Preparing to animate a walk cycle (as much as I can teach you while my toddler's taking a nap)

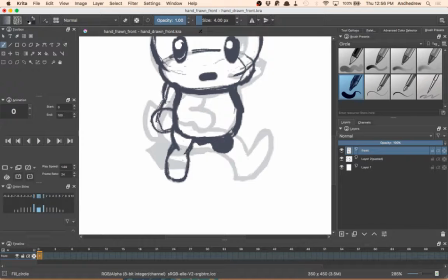(20:11)
And it's also going down slightly in this perspective because we're top down.
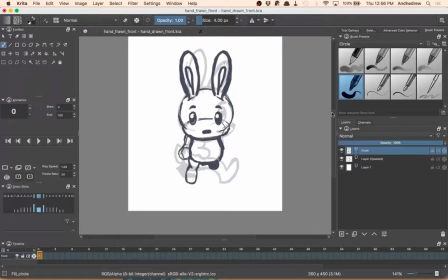(20:17)
I think I've got too much body on this rabbit, actually. I think the head needs to move down to get that perspective a little better. So, smoosh the rabbit.
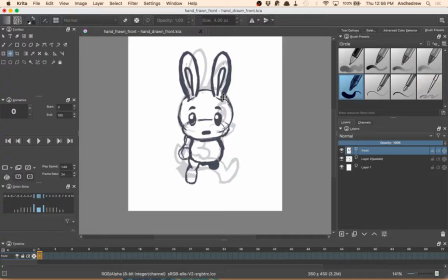(20:33)
Too much, obviously. Not enough. That feels about right, I think. Erase the extra bits here.
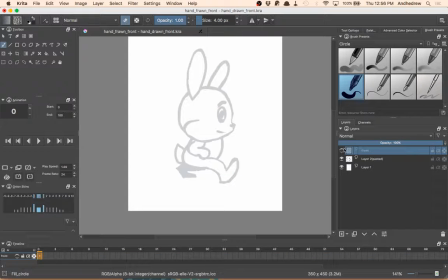(20:53)
Alright, now we're gonna just, obviously we have one arm. The other arm is going to be barely visible.
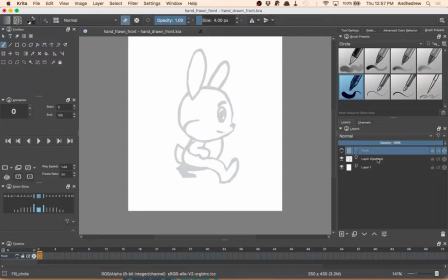(21:08)
Alright, so now we're going to turn this layer back to full opacity, and we're just going to toggle between the two to try to catch problems. In fact, I'm just going to do that with the animation editor, I think.
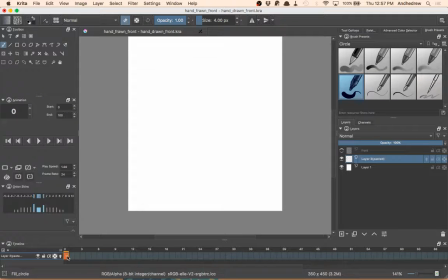(21:23)
So, got a frame. Nope. Incorrect. Thank you for trying. So one trick, if you want to clear, well, you know what? I'm just going to go like this. Boom. That's easiest. So to change that layer.
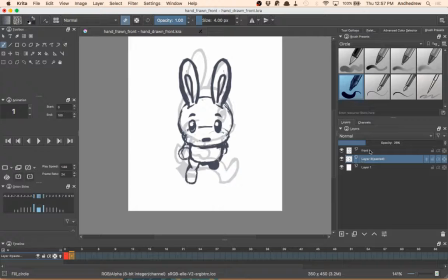(21:44)
Changes all the layers. Messed everything up. So we're going to toggle between the two frames here.
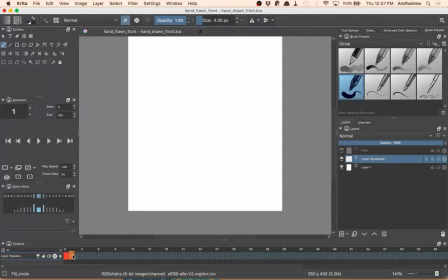(21:59)
Okay. So a trick if you want to just create a blank frame that's white is just to select an empty space and then press delete. It makes a blank frame like that. Then we're going to go to the front here, turn that on,
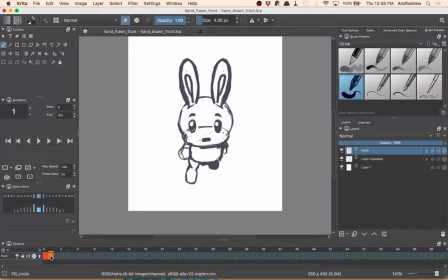(22:15)
and we are going to copy the frame here so we have it in place, and then we're just going to delete the frame from that. So we switch back and forth. You can already see some problems here. We're going to turn the frame rate down to like really slow.
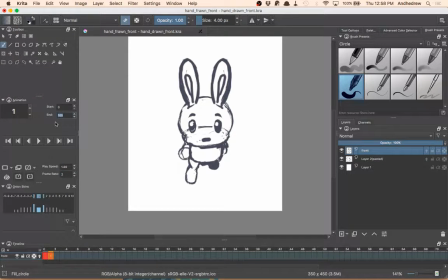(22:32)
Start 1, 0, end 1. Just go like this. So the head moving down was actually a bad plan.
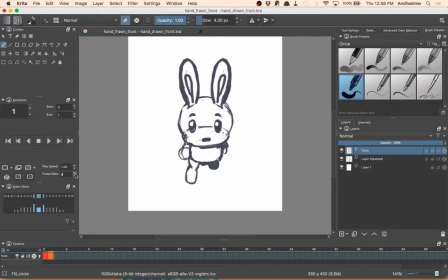(22:50)
The ears, not terrible. The head moving down actually gives the impression of the head shrinking. So even though that's might be
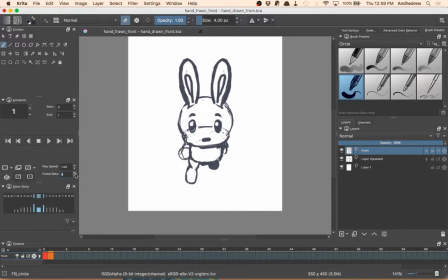(23:12)
technically correct, it's actually looks weird. So we're gonna try to keep the head in the same place as they move around. The body, body's not looking bad. The arm, the hand is too big on the arm.
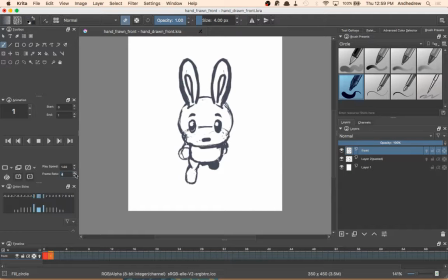(23:34)
The leg is way too small, I think. Anyway, that's something to start with. So we're going to stop. Now we've got the animation set up so we can compare the two anytime we want to, which is nice.
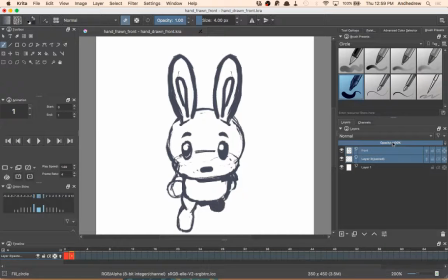(23:51)
But we are going to turn on, actually, instead of having the layer with the opacity down, we are going to turn on onion skins. So click. No. Actually, that's not going to work, is it?
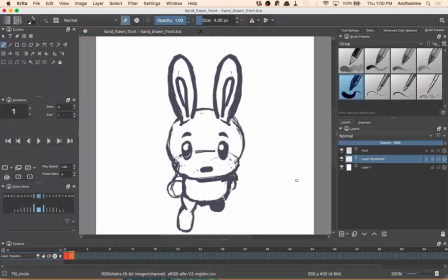(24:09)
No, it's not. Forget onion skins. I